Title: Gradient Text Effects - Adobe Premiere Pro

In this video, I'm going to show you how to create a gradient text animation inside of Adobe Premiere Pro.
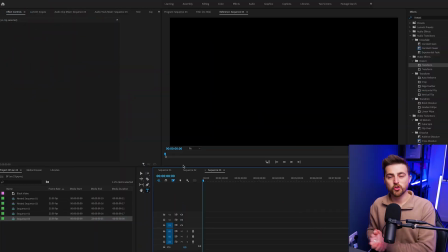[0:05]
So let's get into it. So once you are inside of Adobe Premiere Pro, you first just want to begin by creating a new text layer. So like we would do with any other text effect, we're just gonna go down to the type tool and you can either press this or you can just simply press T on your keyboard because that's the keyboard shortcut.
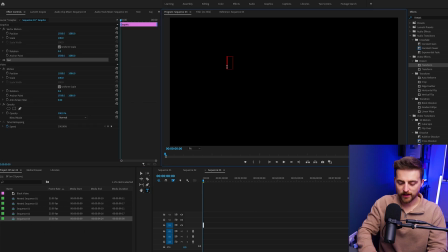[0:24]
Select in your program monitor and just type out a word or a phrase of your choice. Then we'll go to the effect controls tab, go to the text layer, and we're just going to change the font, change the scale of the font. You can change whether it's left aligned, center aligned, right aligned. You can change the fill, but there's no point because we're gonna add a gradient effect onto this.
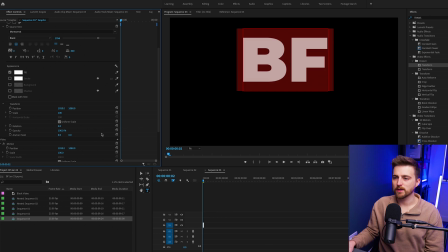[0:45]
And then you can just move the position. So I'm just gonna make sure this is in the center.
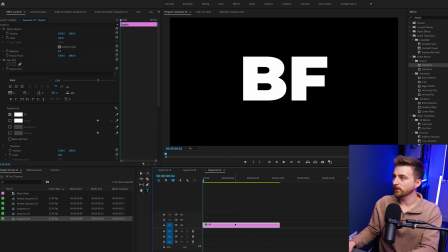[0:49]
Great, and then once you're happy with that, you can just exit out of that window and we can go ahead and find the gradient effect. So the best way to do this is to search for the four color gradient effect inside of Premiere. So in effects, we're just gonna search for 4-color and it will pop straight up there. We're just gonna drop this onto our text layer.
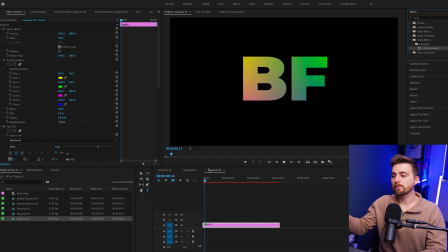[1:09]
And as you can see, we've already got this gradient effect applied, but there's no animation and it's not the prettiest color scheme in the world. So we're just gonna go to the very beginning and we're gonna select four color gradient positions and colors. And we're just gonna go to point one. Now this top left is 0.1,
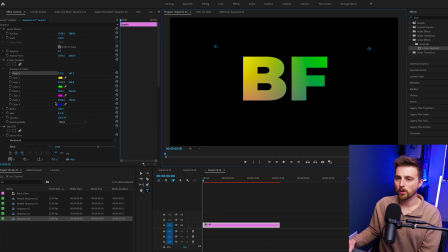[1:28]
this top right is 0.2, and then you won't be able to see 0.3 and 0.4 because they are down here. So we'll just bring those closer in. Now I'm gonna go for a nice blue gradient animating into a nice red gradient.
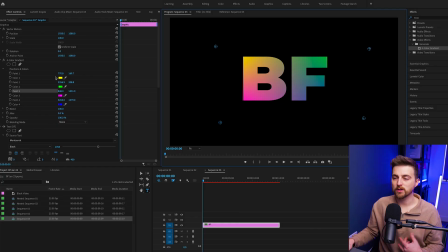[1:44]
I think that could look really nice. So to begin with, I'm just gonna go to color one and I'm gonna select blue.
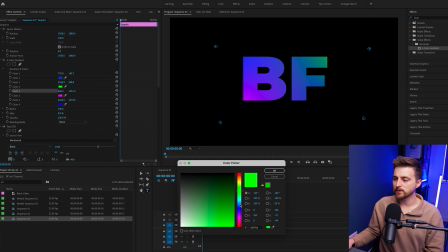[1:50]
Then I'll go to color two. I'll also go to blue, but I'll make it a lighter blue just to add that contrast there.
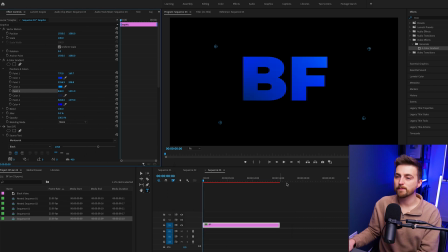[1:55]
Then we'll go color three, we'll go for blue, but go for more of a dark blue this time. And then color four can be a nice light blue again as well. This is how that looks. It's a nice soft blue gradient. Now I'm just gonna create a brand new keyframe on 0.1, color one, 0.2, color two, 0.3, color three, 0.4, color four.
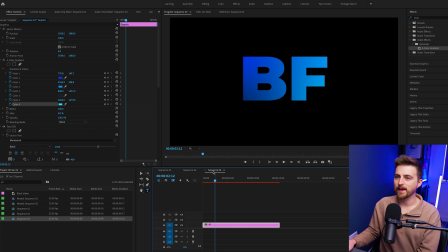[2:14]
And now we're just gonna go 2.5 seconds in. So, and I'm just going to move the position of all of these points. So I'm going to move this point across to the right, this point down, this point to the left, and this point up.
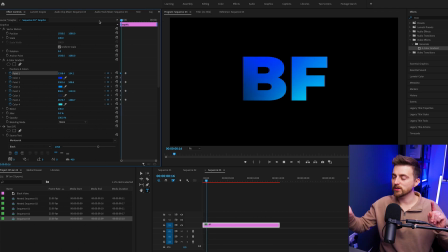[2:31]
So if we go back to the beginning, you can see the position of those gradients is now moving and you can see that subtle animation there. But I'm just gonna go back to those keyframes, make sure I'm hovering exactly over where they are. And we're gonna change the colors.
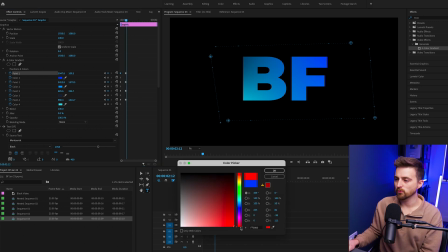[2:45]
So color one is now going to be red. Color two is going to be more of a pink. Color three is going to be a dark red, so more of a maroon. And then color four, we'll also make just a standard red like this.
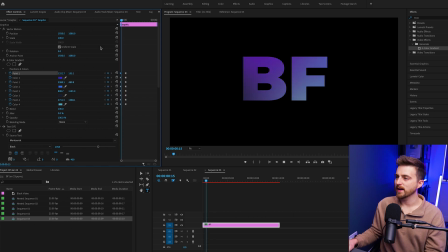[3:04]
So let's take that back to the beginning and see how this looks. That looks great. Although if you wanted to make a specific tone of the color pop a little bit more, then you can get that closer to the action. So for example, I can see in this corner, we're not really getting that dramatic dark red in the text.
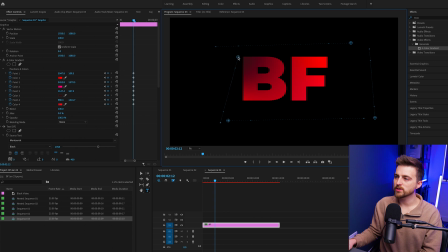[3:22]
So I can just move the position of this closer in so that that color is more intense. And same thing with up here, that's quite muted. But if I pull this closer in, we're getting that big pop of color. Now, before I carry on with this effect, I just want to go ahead and convert the point keyframes to ease in.
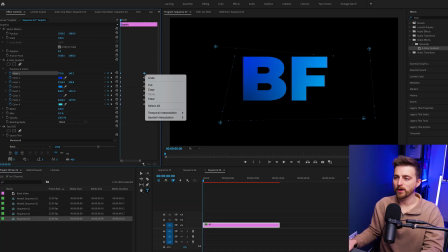[3:40]
So if I select point one, right click, temporal interpolation, I can select ease in. Then I'm just gonna do the same to point two, 0.3 and 0.4.
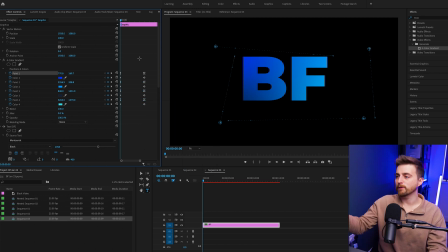[3:54]
So we'll select them, right click, temporal interpolation, ease in. And if I play this back, you'll notice the animation looks a lot softer. Rather than suddenly stopping when it hits the keyframe, it's going to ease into that point. Before we carry on with this video, I want to take a quick moment to talk about the Brooker Films Video Creator Academy.
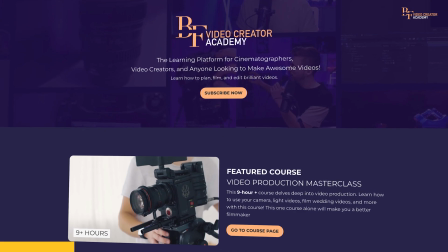[4:12]
This is a new learning platform where you can learn how to create amazing videos.
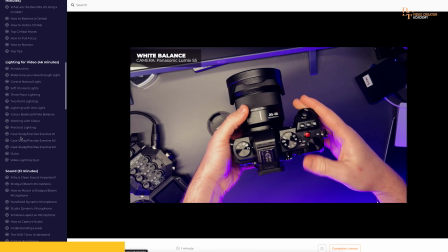[4:17]
There are masterclasses that are aimed towards lighting, cinematography, sound work, how to edit videos in Adobe Premiere, how to use Adobe After Effects, how to become a YouTuber, and so much more.
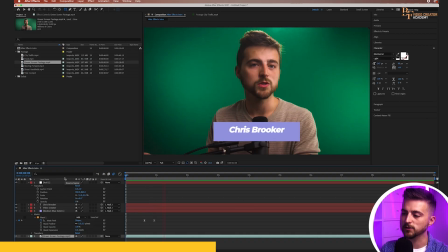[4:29]
There is currently over 20 hours worth of video content available to you over there.
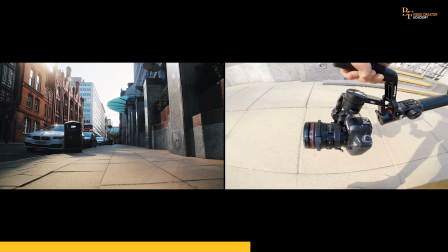[4:33]
So if you like what you see over here on the Brooker Films YouTube channel, then do consider checking out the BF Video Creator Academy because you'll find content like this, but taken to the next level. And as a special thank you for your support, if you use the code YouTube60, then you can get 6% off the all access plan. So that is bfvideocreatoracademy.com. The link is in the description below. Now, back to the video.
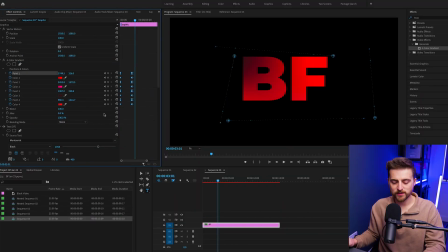[4:57]
But now I'm just going to copy all of those keyframes. We'll go Command C if you're on Mac or Control C if you're on Windows. We'll move over another 2.5 seconds. So that should take us to 5. And we'll just paste. So Command V or Control V. And we'll do the same thing here.
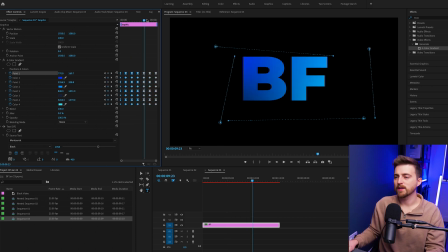[5:14]
We'll copy all of those, move over another 2.5 seconds and paste that in. And now when we play this back, you can see we've got this looping color gradient text animation. Of course, though, you don't just have to have it looping between two colors.
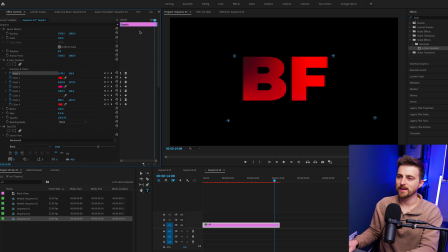[5:29]
If I just go ahead and delete those keyframes that we just pasted in, so we've only got our first set of keyframes and our second set of keyframes. If I now go to 5 seconds, I can carry that on around. So I'm going to take this point down. So we're going to carry on the action. So this can come down. This point can go to the left.
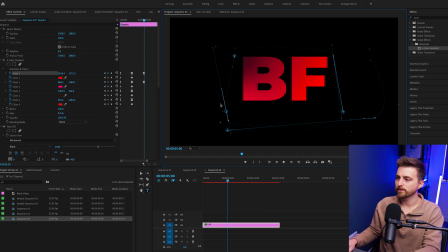[5:47]
This point can go up. And this point can go right. So we're continuing that movement around the clock. And we'll go for a different color this time. So let's go for some greens. So again, just push these towards all the greens.
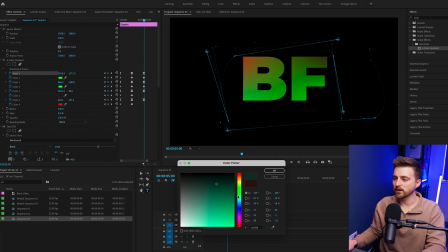[6:02]
Make sure you've got a variety of lighter colors and darker colors. That's really going to give you that contrast.
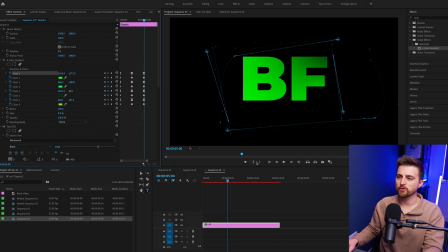[6:08]
And that's how you're going to see that gradient effect. There you go. That looks great. Although I think I might make the bottom left color.
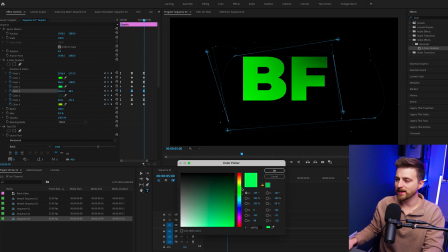[6:15]
I think that's color 2. I'm going to make that more of a yellow just to add some contrast in. There you go.
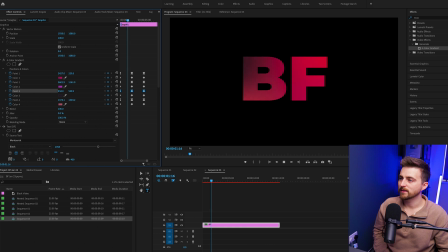[6:20]
That looks great. Now when we play this back, you will see that animation is just going to keep looping through different colors. And you can keep doing this process over and over again. Or alternatively, if you're happy with that selection, then you can just copy and paste the keyframes in just so it loops round and round.
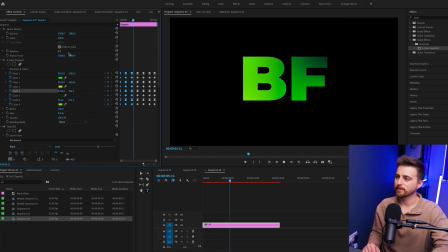[6:37]
And it will just keep creating this ever, never ending looping effect. And of course, as well, the great thing is because you've applied an effect to a text layer, if you decided you didn't want a big BF in the middle and you wanted this to loop over something else,
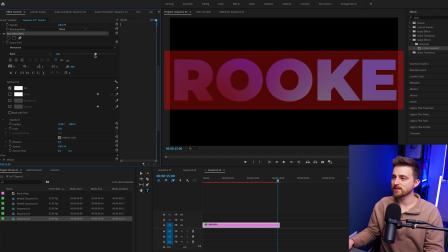[6:52]
so maybe over Brooker, you can see, even though I changed the text, the effect is still applied and the effect is still working how it should.
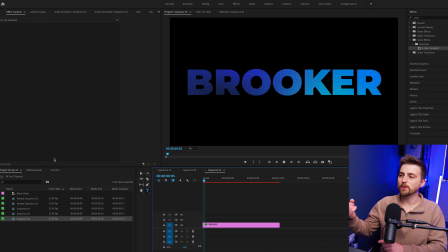[6:59]
So if I take this back to the beginning, you can still see we've got the blue into the red, into the green. And there you go. That is how you create this really awesome looping color gradient text effect inside of Adobe Premiere Pro. And there you go. Thank you ever so much for watching this video. I really do appreciate your support and I really do hope this video helped you to learn something new. So thank you again for watching and hopefully I will see you on the next video. See you there.